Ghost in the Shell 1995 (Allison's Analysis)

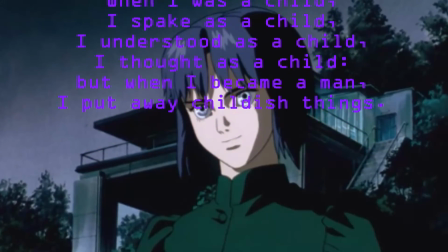[4:06]
This ties into the process of maturity an offspring might go through,
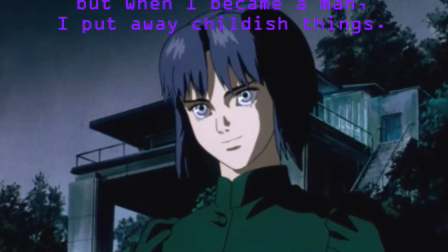[4:10]
and also the evolutionary process of the species as a whole.
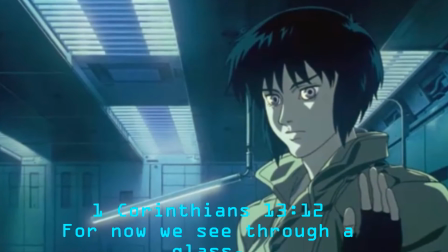[4:16]
The next verse of that chapter, verse 12, states, "For now we see through a glass darkly, but then face to face.
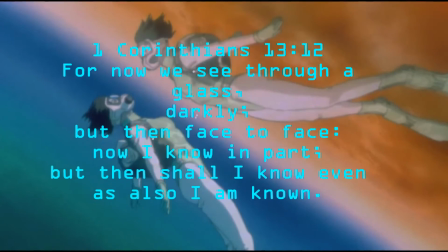[4:23]
Now I know in part, but then shall I know even as also I am known," which was quoted later in the film.
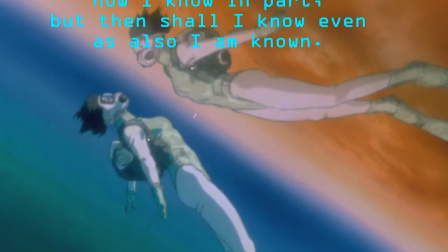[4:31]
I think ties more into the themes of mind-body dualism, also known as Cartesian dualism,
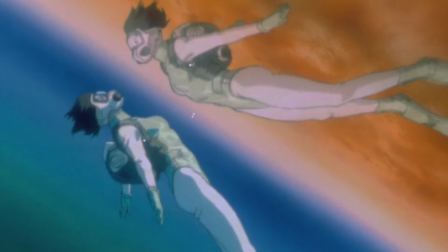[4:37]
named after René Descartes, but I'll cover that after I talk about the next theme, which is evolution.
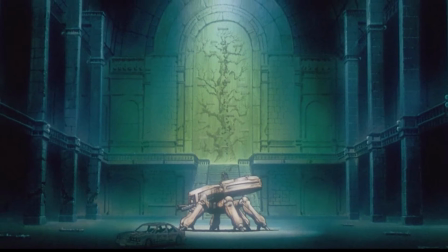[4:45]
Evolution ties directly into the sex, birth, and death theme, but is really a whole subtopic on its own in this movie.
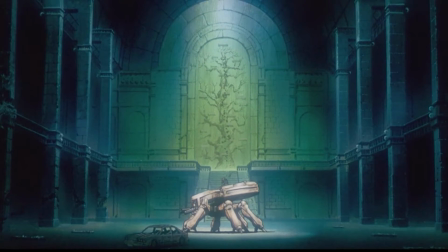[4:52]
The concept that variety is strength in general, but specifically genetic variation, is heavy throughout Ghost in the Shell.
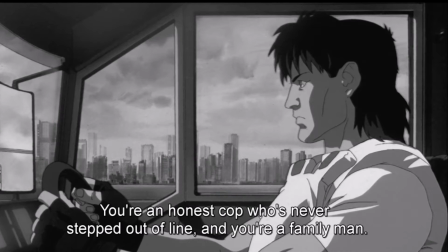[5:01]
Early on,
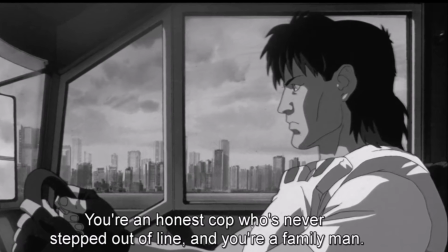[5:02]
we see Major Motoko talking to Togasa about how he was chosen to be a part of the team because his mind and body are almost entirely human,
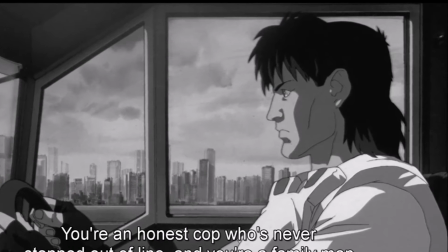[5:11]
and his character is more human as a family man and a moral man. She explains that this is important because it contrasts the rest of the team and allows for any weaknesses to be covered by their diversity.
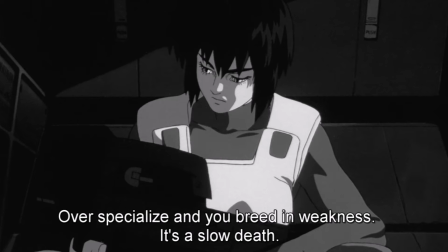[5:24]
She refers to overspecialization as slow death.
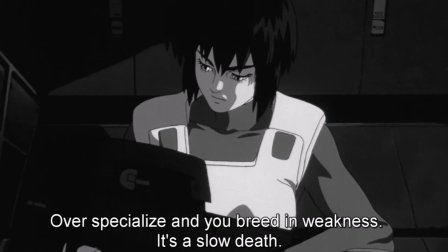[5:28]
This is true in almost every way, from a team of police to a company that only produces one specific product,
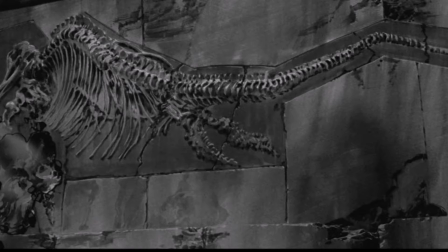[5:35]
to a species of animal that can only thrive in very specific conditions.
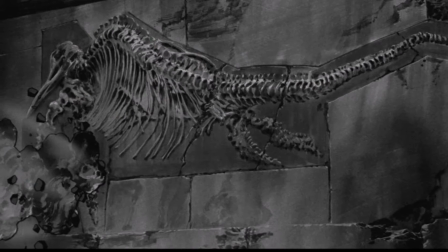[5:39]
The theme of evolution in the film then narrows to biological evolution and then to human evolution.
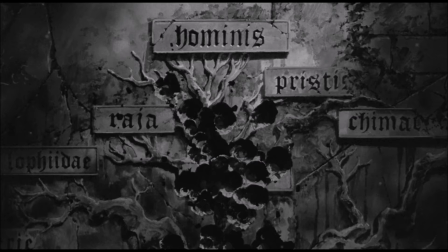[5:46]
The symbolism is heavy in the final battle. We see it takes place in a museum or some sort of futuristic religious institution.
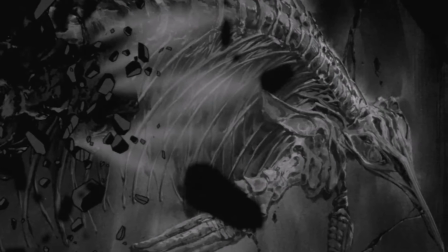[5:54]
As the battle unfolds, the tank riddles the walls with bullets, destroying the fossil displays.
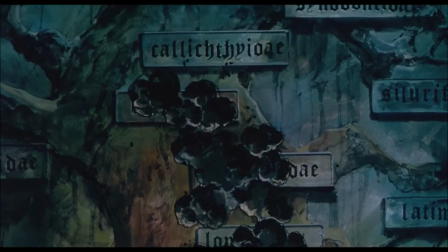[6:00]
It then shoots up a display of the evolutionary tree. The bullet fire stops just shy of the top of the tree where hominis, meaning man, is written.
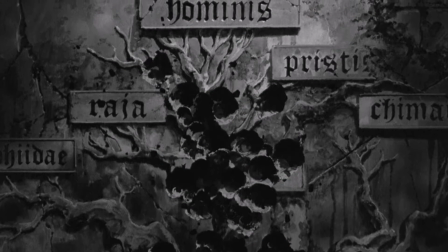[6:09]
This is clearly symbolism for how evolution has progressed and how the technologies invented by man
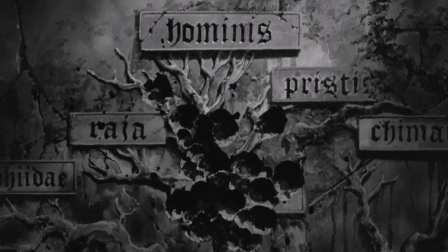[6:15]
are totally going to revolutionize the future of human evolution and possibly evolution in general.
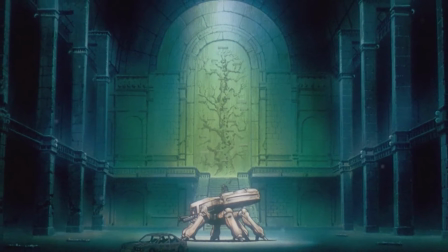[6:21]
Later, we see Motoko's body on top of the tank with an image of the tree behind, sort of showing her at the base.
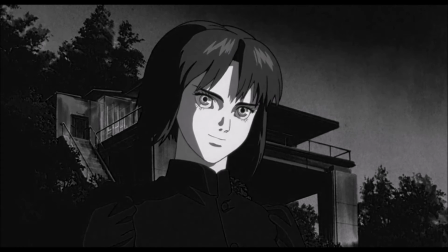[6:28]
This is showing that with her begins the new evolutionary tree, after her union with the puppet master creates a whole new class of conscious beings.
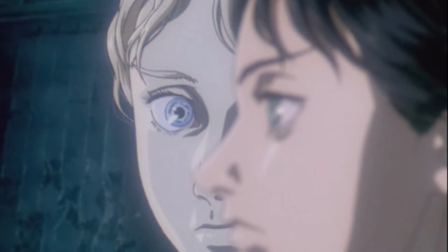[6:38]
The puppet master has a monologue about genetic diversity after Motoko asks why he doesn't just release copies of himself onto the net.
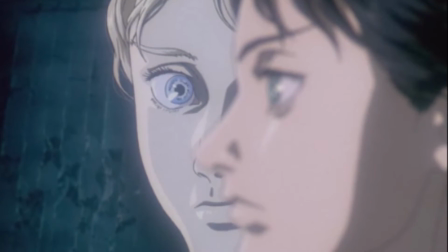[6:46]
Of course, his reasoning being that copies will all share the same weaknesses,
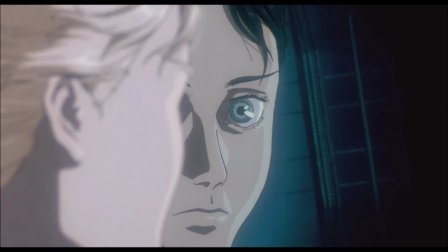[6:51]
but a combination of their consciousnesses would create a unique offspring that could then go on to create more offspring, each also unique, making it nearly impossible for all of them to be wiped out.
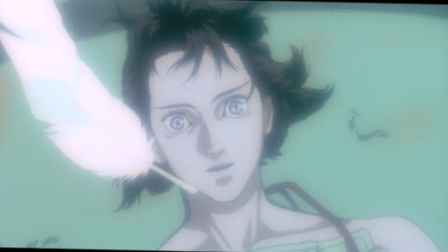[7:04]
This way he can accept his own eventual death, knowing that he may live on through his offspring.
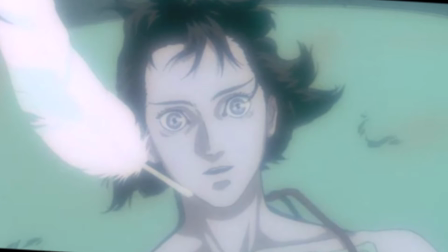[7:10]
This is clearly the function of biological evolution and genetic diversity amongst species.
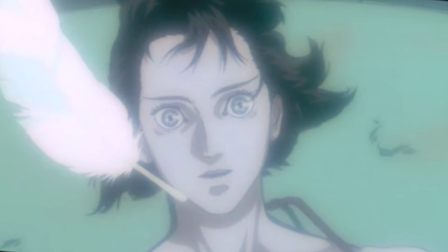[7:15]
His attitudes about accepting death as long as he may live on in his descendants is more or less humanity as a whole's.
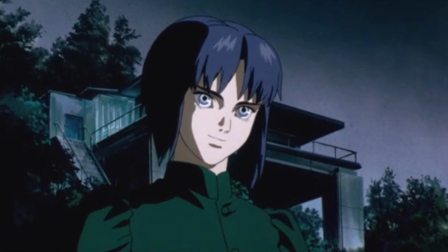[7:23]
After they fuse, Motoko's body is replaced with a child's, symbolizing the fact that she is no longer the major nor the puppet master, but their child.
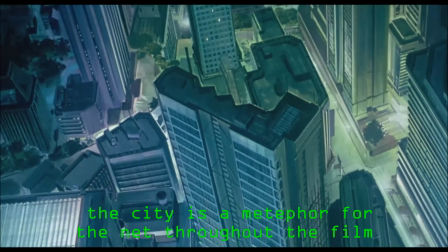[7:32]
She says this plainly. She also refers to herself as an infant and remarks that the net is vast and infinite,
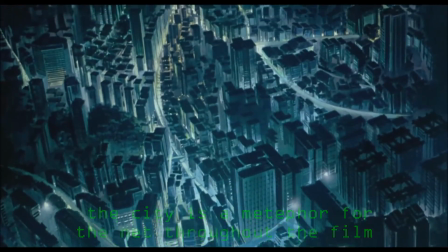[7:39]
and the net will be the environment in which this new form of human evolution will take place.
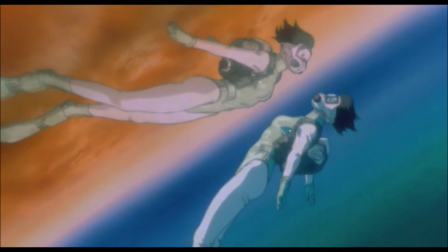[7:47]
Okay, moving on to probably the biggest, most complicated, and thought-provoking theme, the mind-body problem theme.
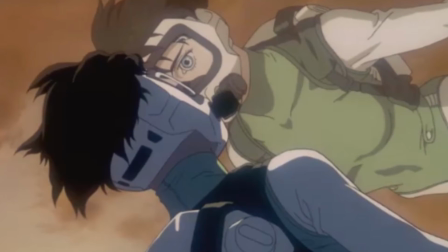[7:54]
As I said earlier, this can also be referred to as Cartesian dualism.
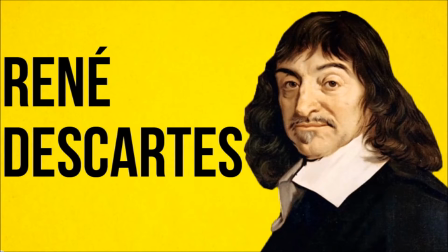[7:59]
This philosophy, made famous by René Descartes, generally states that the body is physical, but the mind is not.
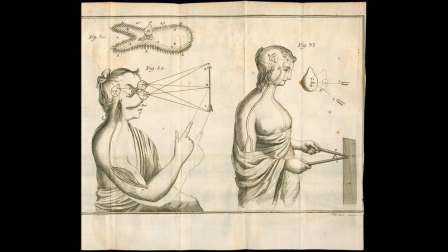[8:07]
Many people, I would even say most, believe this, but many in the world of philosophy and science don't. I believe the filmmaker doesn't either.